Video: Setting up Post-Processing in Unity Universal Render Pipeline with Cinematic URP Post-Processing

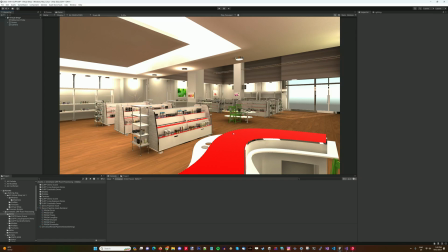[0:00]
G'day guys, I'm Alex, the developer of Cinematic URP post-processing. Today we're going to be running through a demo scene and setting up some post-processing to see the new features and changes in CUPP's UI for version 4.5.1.
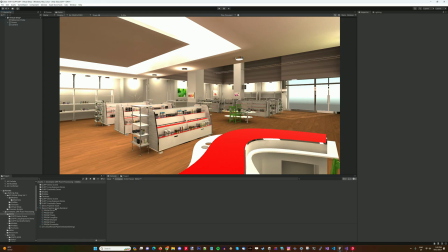[0:15]
So already you can see I've got a demo scene open here, and I've gone ahead and opened up my asset renderer and added in all of the renderer features that CUPP needs. So you might be wondering why these are called Prism. All of these renderer features that CUPP uses, they are based on Prism effects.
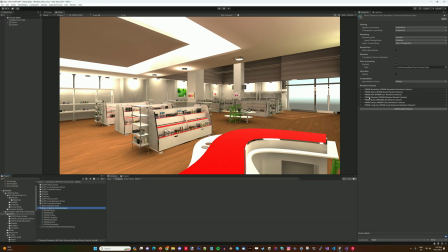[0:34]
And so that's how you know that they are related to CUPP. And you can just go ahead there and add them all in this order is the recommended order for adding all of CUPP's effects. So once you've got all of these in here, you shouldn't need to do anything else. Just add them all in and you're ready to roll.
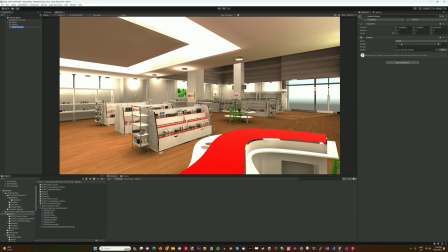[0:53]
So next up, we're going to go ahead and create a global volume in the scene. And we're going to go and create a new volume profile. So first off, we want to go ahead and add the main Prism effects volume here.
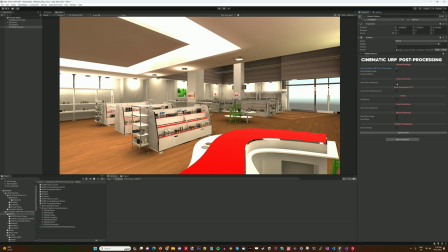[1:08]
So let's go ahead and click Use Cinematic URP Post-Processing. And first up as well, we're going to use some color correction. So you can see here the color correction. Oh, and you know what? I've forgotten to do something. And if that happens to you, just remember to check your camera.
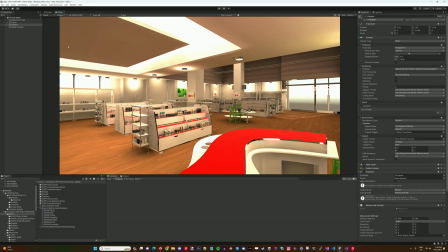[1:23]
Your main camera has post-processing checked. And there you go. We've checked post-processing and now CUPP is working its magic. So I think what we're going to go for is a very modern shop scene here. So let's go ahead and increase the temperature from warm to cool, make it a little bit cooler there.
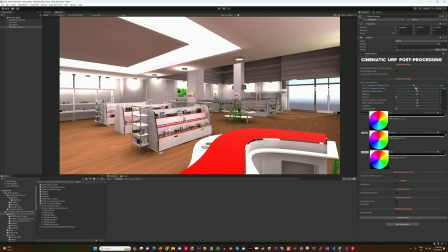[1:42]
We probably don't need any color tint, but you can see what that does. Exposure comp, I think actually this scene to me, I've just baked it and it is looking a little bit bright.
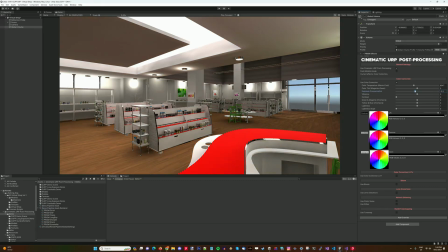[1:52]
So what I'm going to do, because we are in HDR, so we can actually do this without losing data.
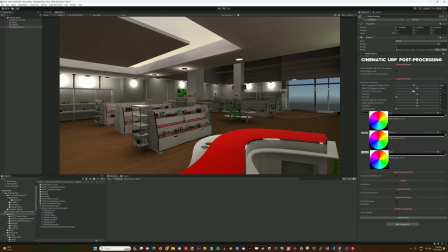[1:57]
And that's one of the really powerful things with CUPP's post-processing color correction pipeline is it's all high precision HDR. So you can you don't need to turn down your lights necessarily. You can just decrease the exposure compensation, and that's going to give you all of that data still in the scene.
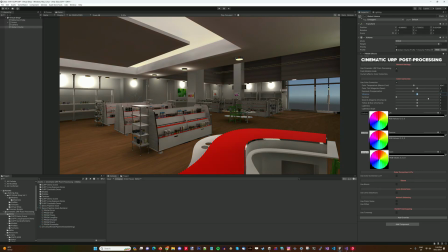[2:16]
Next up, vibrance. I don't think we need it for this scene. In fact, sometimes it can look a little bit more realistic if that's what you're looking for by decreasing the vibrance. Now, contrast. I think contrast probably not needed for this scene either.
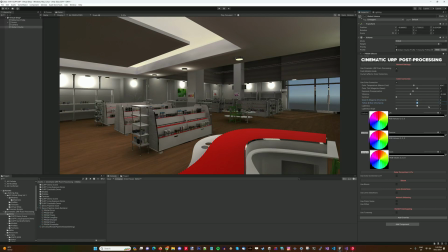[2:30]
And chromacity. This is another one that works in the LAB color space, and in effect, it ends up looking a little bit like vibrance.
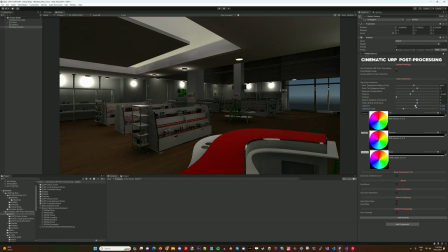[2:38]
So now lightness, what I'm going to do is I'm actually going to decrease, I'm going to play around with the lightness slope here to effectively decrease the scene's brightness.
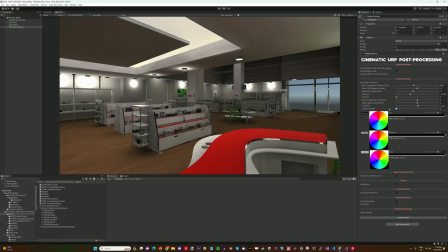[2:47]
And I find as though this often helps a lot in removing the kind of flat
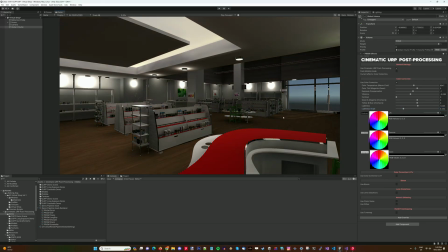[2:53]
look that Unity URP often gives to scenes like this with the default renderer. And what this also does is it kind of also acts as a separate form of contrast as well.
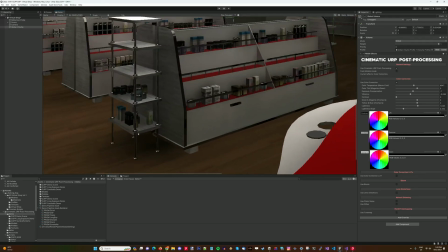[3:03]
You'll note that, down here, below the shelves,
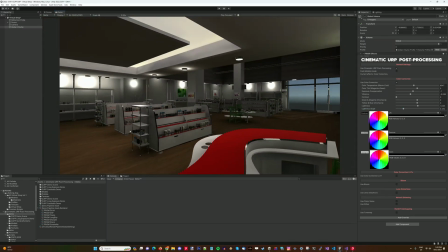[3:08]
there's actually a little bit more contrast, and you can see that ambient occlusion a little bit better. Now, okay, shadows. This is an interesting one. So if I was doing an outdoor scene, that's a little bit too crazy, but if you're doing an outdoor scene, you might go and try and put some blue in the shadows here.
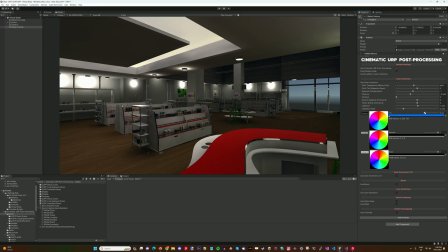[3:26]
Maybe just a tiny bit. We really don't need too much. I actually think that works well because we've got that light coming in technically through the windows there. That light is going to be from the sun. Let's say the sun's blue, and so it's going to make some blue shadows.
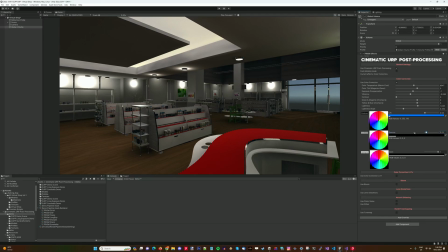[3:42]
Now, a good tip here, whenever you've got wood, is you can color correct the wood and make it not quite that crazy, but if we just go nice and low, it is quite easy to just tweak the color of wood using the mid-tone slider here.
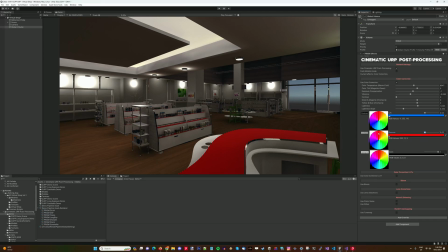[3:59]
So we can make it, perhaps a little bit more, just a touch more wood-like by adding a little bit of red to it.